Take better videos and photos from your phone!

So following our development seminar on Saturday we thought we would give you a couple of tips in how you can improve your online presence, make it more professional when you go out and prospect and so one of the tips we want to give you in this video is how to improve your profile online. So the next couple of tips are going to help you improve photos and videos using your phone.
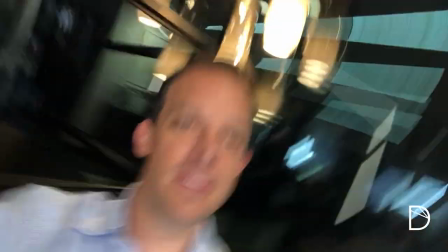Hold your phone sideways, we call this landscape instead of portrait you want it sideways in landscape and then you want to make sure that
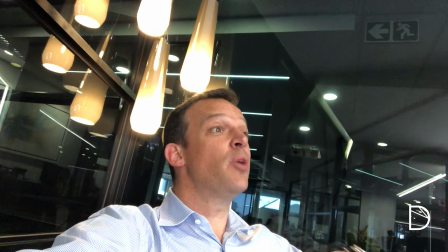you are near a window you don't want direct sunlight on you you don't want it to be too dark you just want that natural light from outside hitting you
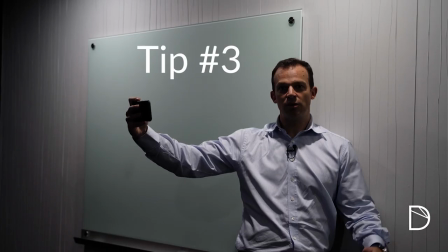and that will make the lighting perfect in your shots this is a wonderful example of bad light we're in a room that has got
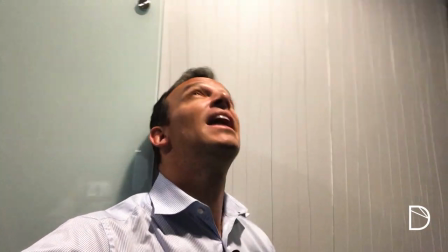no natural light coming into it I've also got some unnatural light right above me there and you can see the effect that it has the video will be grainy
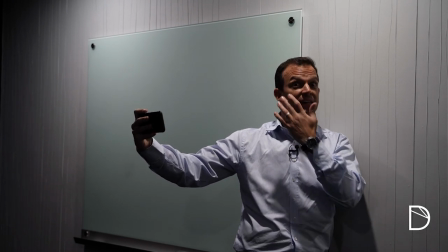because of the general lack of light and I've also got these big dark rings under my eyes because of the shadow and here we have an example
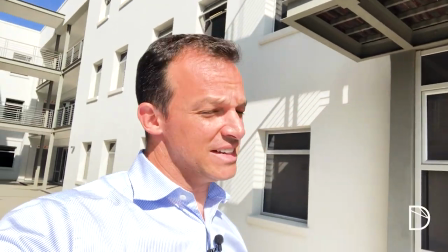of a couple of issues so one we've got direct sunlight on us as you can see I'm squinting in the sunlight it's not too comfortable shooting
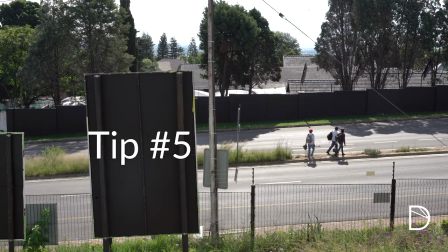like this and then on the other hand we've got a lot of noise in the background so you always want to make sure that your environment is noise
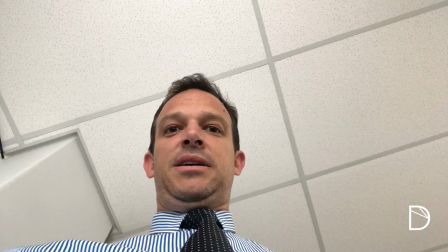free so that's not too distracting from when you're talking into the video remember not to shoot the video from down here what you want to
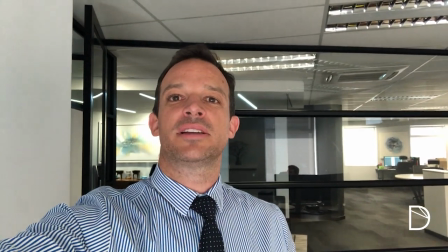do is raise your camera up right make it look normal like someone else is talking to you even better yet put the camera on something so that it keeps it stable keep your camera as stable as possible all of these tips apply to photos as well as videos another tip is if you're loading images onto facebook if you create an album first and then load the image to the album. Facebook will allow you to upload high res images. You can always crop your images so once you take them in landscape you can crop them to square if you like. Make sure the lens on the back of your phone is always clean. And even more practical, get someone to take the photo or video for you.